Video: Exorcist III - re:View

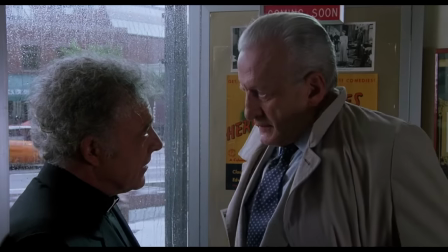738s My wife's mother is visiting, Father. And Tuesday night she's cooking as a carp.
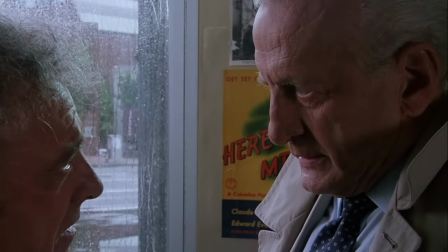745s It's a tasty fish. I have nothing against it. For three days it's been swimming up and down in my bathtub.
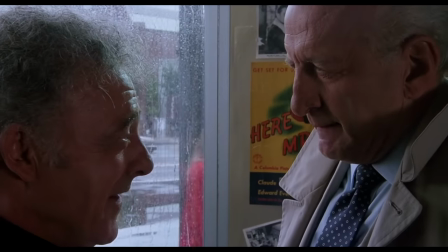755s Up and down. And I hate it.
I think that was actually in the original Exorcist novel. I think Kinderman talks about that, but then it wasn't in the original movie, so he ported it over to this. Thankfully, it was used somewhere because it's so great.
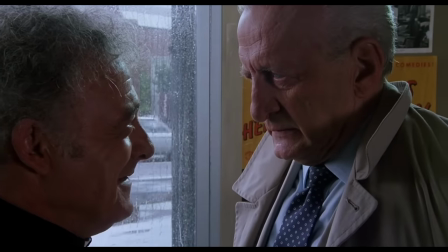770s I can't go home until the carp is asleep. Because if I see it, I'll kill it.
And it continues, even like the smallest things that are supposed to be like a positive thing in life. My mother-in-law's in town, she's going to prepare this meal, but he's just so frustrated and angry that there's this carp swimming around in his bathtub. Well, yeah, and it all culminates at the end, which is great. But I think his character is just, yeah, he's bursting at the seams because he's seen so much of the awful side of humanity and not just the murders. I mean, I noticed, too, there's a lot of, like, mentions of racism.
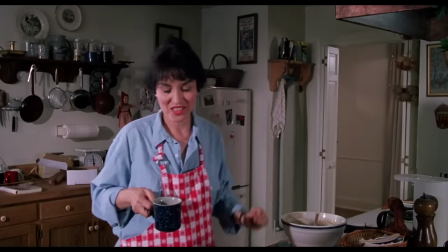814s You're a racist, Ryan. Did you know that? So she says right out loud, these Jews are crazy. They are. They're all wackos.
And there's like five or six different mentions of it up front. It's like all this seething evil in everyday life and people. And now he must face the ultimate evil, Pazuzu. I mean, Pazuzu's friends. Pazuzu's friends. They are legion. Legion. Legion comes from the Bible.
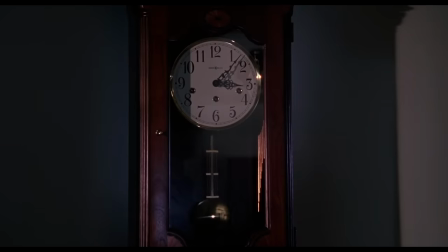846s And Jesus said to the man who was possessed, what is your name?
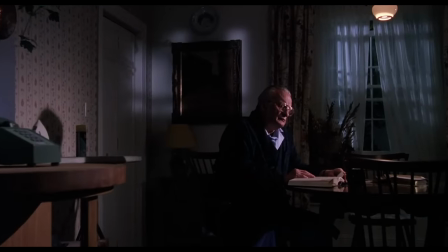851s And he answered, Legion, for we are many.
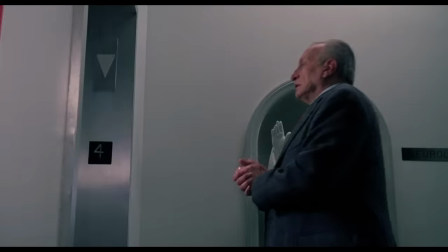856s We are.
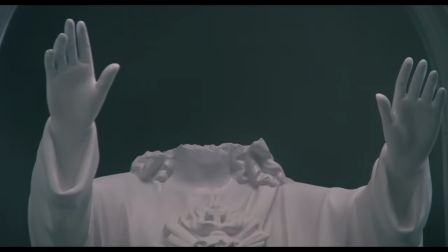Other than the off-camera murders, the first scene we see is the creepiest fucking scene. It's the confessional scene. Oh, yeah. Again, we don't see the horror. We don't see what happens. We see before and we see after. We don't see any murders. Yeah. In this whole movie, it's a movie about a serial killer. It's all implied, and it's all described.
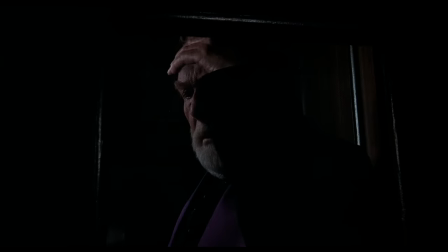884s I cut her throat and watched her bleed from all this bleeding.
I just love this concept of this evil force moving around. It's in there. It's in that confessional. We don't know what form it's in, but it starts talking, and it starts saying the most disturbing things.
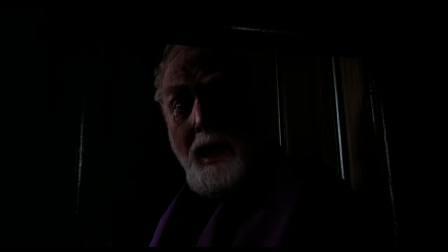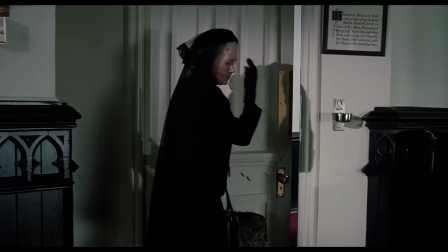914s
Well then, I think even before that scene ends, you start to hear a woman scream, and it's very off-putting because there's no woman in the scene, but then that leads into the aftermath,
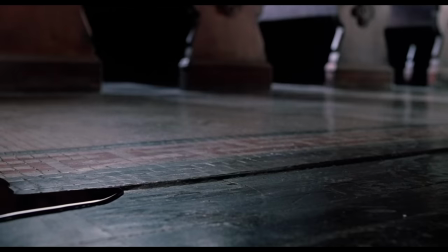923s
which we see. The transition. Yeah. There's just like two little children just staring blankly, like all those cuts, all those weird cuts that just really keep you on edge. Is that the scene when the church doors blow open and then... Well, that's at the very beginning.
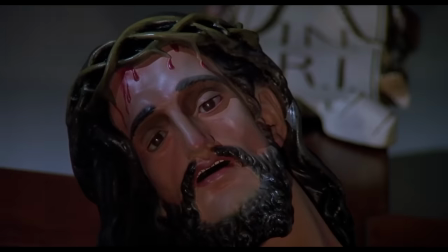937s
...the Christ eyes open? Oh, it's just like an intro, right? Yeah. that's at the very beginning which is worth mentioning because uh we see the steps the famous steps the the tubular bells music kicks in for like
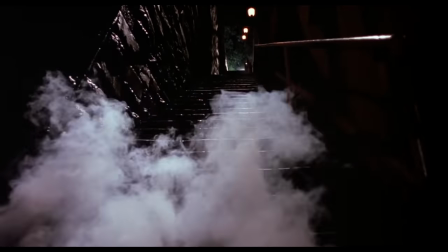948s
just a second and then this uh horror droning sound uh overpowers it and it's like i don't know i always interpreted that as william peter bladdy trying to say like this isn't the exorcists this is a completely different movie now the studio made me use this music i'm gonna use it for one second You mentioned the cutaways, and I think that's just, it's this atmosphere.
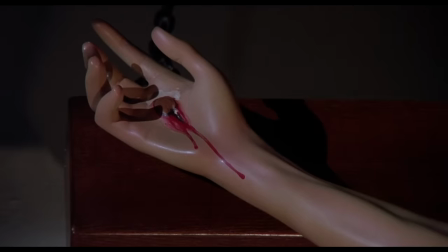975s
All those shots of the statues, and it's not just like, okay, here's establishing shots. There's something creepy about it. It's moody and it also makes it feel more intimate.